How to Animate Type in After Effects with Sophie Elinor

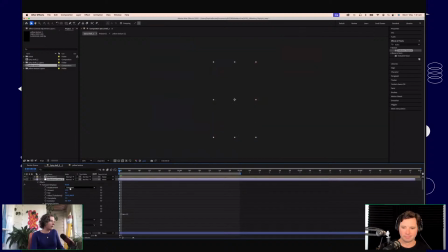[41:51]
What I want to do is, I want the adjustment layer outside. I think that I do.
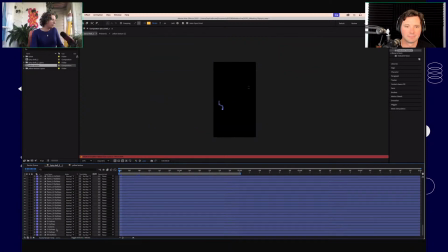[42:00]
What I'm going to do is group all of my layers except for the background and just put them in a pre-comp.
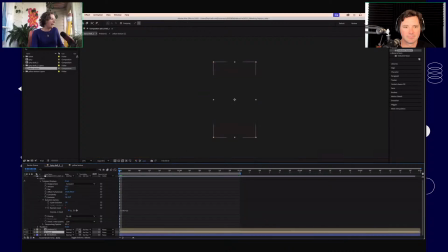[42:08]
And let's just call it spicy. And I'm going to set this to basically mask everything that I've put in that layer,
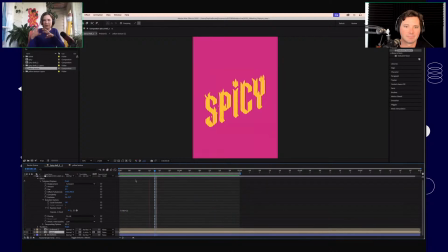[42:25]
like our spicy layer with all the vector illustration we've done. I've grouped that in one, and then I've set that whole group to mask out of the Photoshop texture layer that I've brought in.
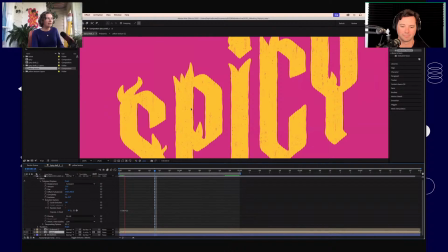[42:37]
Right. And so now if we zoom right in, you're kind of getting much more of that.
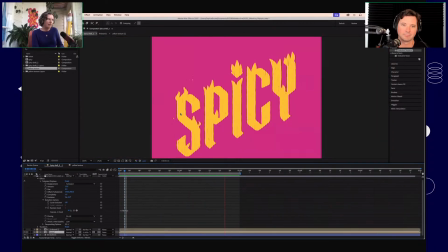[42:46]
It's quite subtle, but it does make a difference having that. It's cool. Yeah. Yeah. And so what we can do from there, one last little sort of bit of, I don't know, quick Flynn, what's another spice?
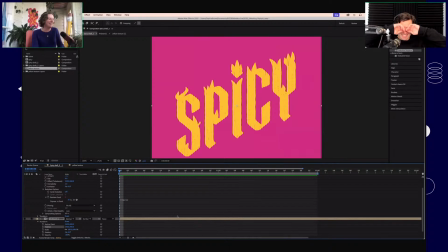[43:07]
Turmeric. No, that's not right. That's not right. Chili? Can we go with chili? Yeah. We'll add some chili in. Oh my sure, God. Why not? Stumped. I'm going to manually keyframe the position of this sort of background layer.
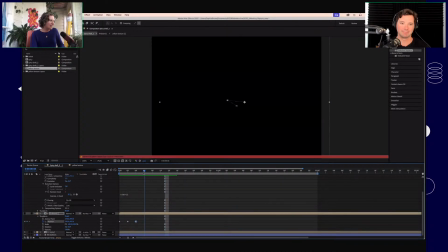[43:28]
Again, gosh, it would be helpful if we could see this. And just kind of really randomly dragging it into different positions every 2 frames.
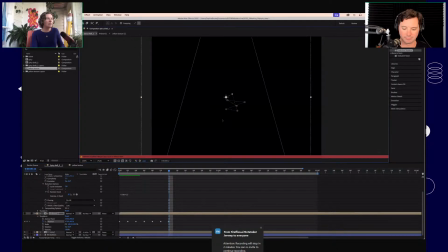[43:41]
So this will be like a 12 frames per second kind of deal. Let's have a little look there and see what that's doing.
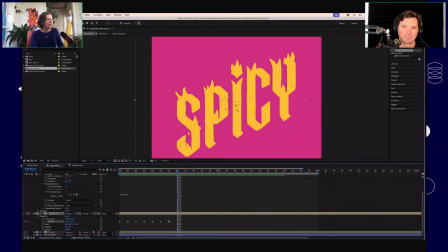[43:50]
Okay, you can kind of get a little sense of what's happening here. It's moving that sort of Photoshop texture behind the mask of our lettering. So we're getting a little different snippet every time, which is making it feel more like it was hand-drawn, right?
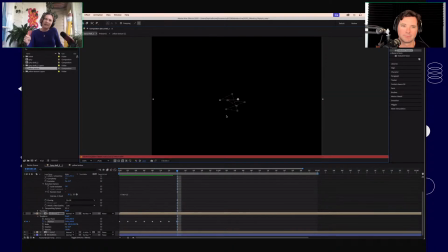[44:08]
Because if I was drawing this by hand, and if I was coloring in every single frame, it wouldn't be exactly the same every time. It would be slightly different. And so this is just like quite a manual way, I guess, to, and we can duplicate these frames.
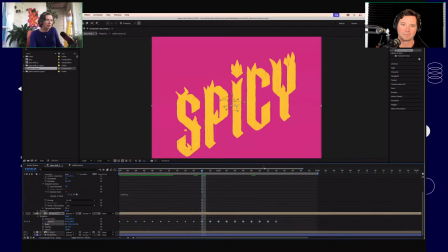[44:23]
We don't need to do the whole thing, just so we can kind of get the effect. Yeah. Now we've got our kind of rough edges. We've got our texture happening. We've got the flames and the sort of embers going.
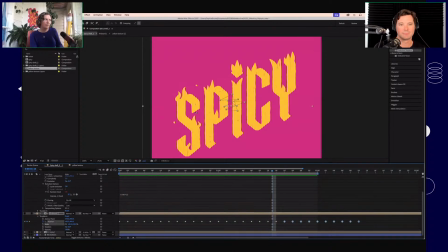[44:39]
If this is looking too like transparent, you could also duplicate that layer. And then that would sort of like thicken the
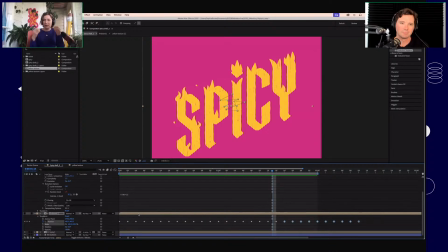[44:55]
yellow coverage, I guess, and you would have fewer of those dots. But I kind of like the impression that that's giving. It's feeling really
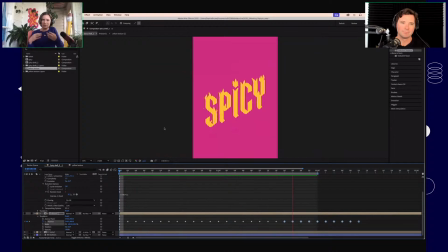[45:09]
if we zoom out a little bit there, there's much more of that flickering happening and it feels much more textured. Yeah. If we want to really push it in that sort of hand-drawn frame by frame direction, the last little thing we can do on our adjustment layer is add a posterized time
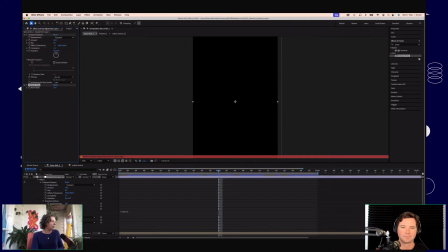[45:28]
effect, which is going to, because our current frame rate is 24, if we just change that to 12,
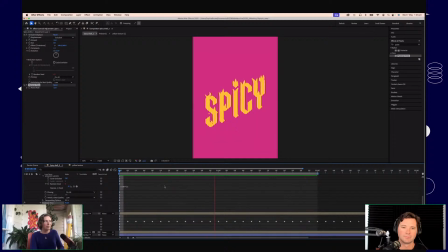[45:37]
that's going to now make everything feel much more jittery and much more handmade.
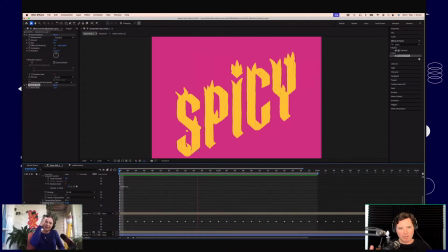[45:44]
Right. Is that just lowering the amount of keyframes per second? Like how many keyframes per second? Yeah. Is that what it is? Yeah. Well, it's lowering the amount that it's showing you. Right.
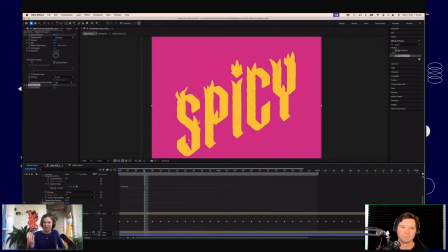[45:55]
So the animation is still running at 24 frames per second, but it's only showing us every second frame, which is giving us a bigger jump between each of those movements.
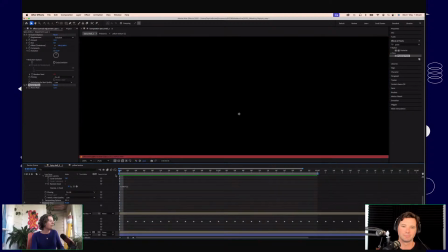[46:08]
If we zoom right in and have a look at these frames, if I turn that off,
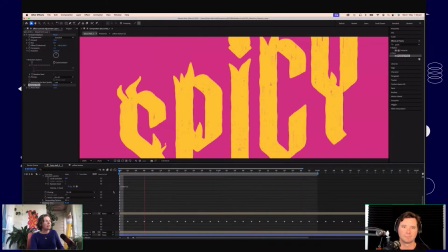[46:13]
we've got a very fluid, smooth motion, which is true to what a fire would look like. It's perfectly fine to leave it here as is, but I think because I am just kind of striving for that handmade, rough, imperfect sort of feel,
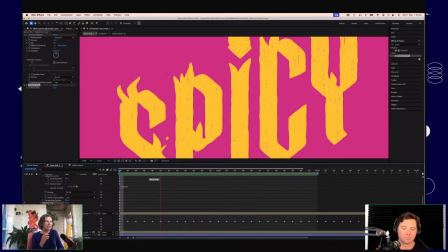[46:35]
switching that on and having that kind of clamp down to be 12 frames per second, it just feels more of the hand, I suppose.
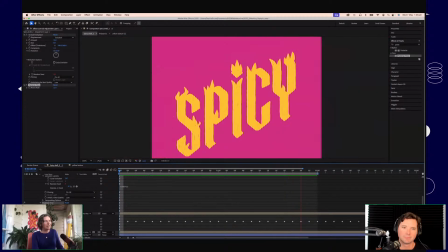[46:43]
Yeah. Oh, and so now we've got a fairly hand-drawn feeling animation that was largely, the keyframes that we added were really only on this background texture and on our little embers.
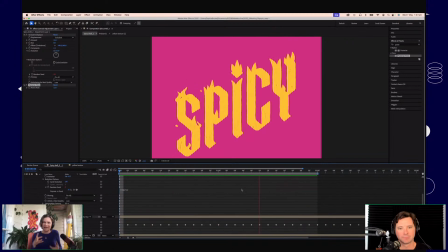[47:03]
The flames themselves are kind of dancing with the wave warp effect. That texture is, that roughened texture from the turbulent displace is really kind of just running in the background. We didn't have to manually plot any keyframes in there, but all of those things sort of layered together
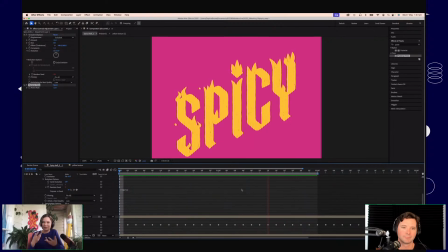[47:19]
does make something that feels really sort of organic in a space that is not really built for that. Yeah. Yeah. Amazing. Oh, it's so cool. I love it. It's amazing because I think it's one of those things where I feel like once we get past the first or second step, I feel like it's kind of done.
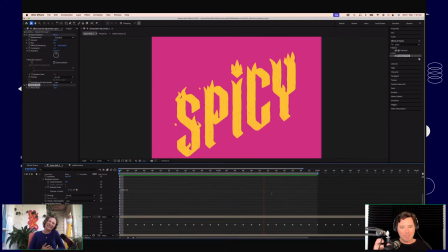[47:39]
I'm like, it looks great. It's really cool. So it's one of those things where it's a little bit like illustration. Like, I often do that with illustration. Like kind of someone will do the sketches on Adobe Live and I'm like, great, print it, looks good.
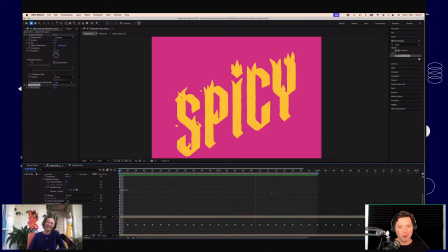[47:52]
I really love these blue lines. But then just the more and more layers and the more that you can do with it to just kind of continue to really polish it. And it's probably like that 10% more, and then it's 5% more, and then it's like 3% more.
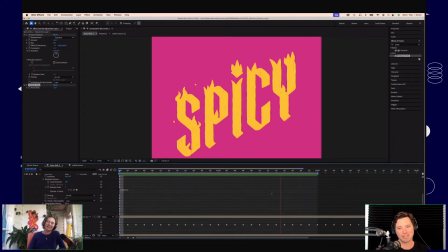[48:07]
But it really does add a lot. Add a lot to the final composition when you kind of sit back and look at it. I think so. I think, and in this regard, we're kind of doing the opposite. We're not polishing it. We're kind of scuffing it up a bit. Right. Yeah. This is starting off too shiny.
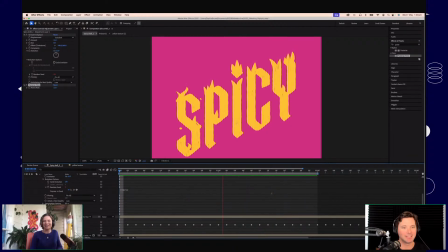[48:24]
We want to sand it a bit and put a ding in it there, and I don't know, kick it down the road a little bit and make it feel like it's lived a little, Yeah, lived a little. Yep. Some bruises. But yeah, you're right. It's that layering, and you could stop at any of those points along the way.
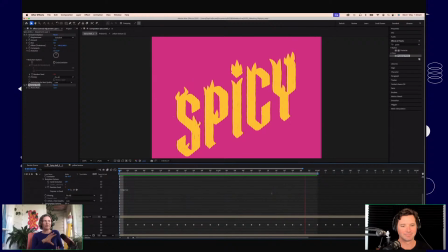[48:42]
But yeah, taking it to this level feels like a good place to me. Yeah. Well, speaking of a good place, we've got a minute left before we need to wrap. So thank you so much. We will be back with Sophie tomorrow, same time, and I believe going to pick up the same draft, the spicy, and we're going to see how it's different.
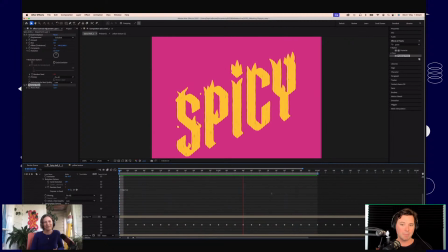[49:02]
So it'll be really cool tomorrow because we can kind of compare the two, like animating in After Effects, animating in Photoshop, pros and cons, all that sort of stuff, and then the sort of different type of effects that you can get and how you go about it, which I'm very excited for. Oh, wait. It's going to be really cool. Well, thank you so much, Sophie, for joining us and also persevering through the technical stuff that was happening then. It's always show of a legend that you did so well during that. So thank you very much. Thank you all for watching. Thank you all for watching as well. And so we don't run out of time, we'll say goodbye now. And we'll see you all tomorrow on Adobe Live.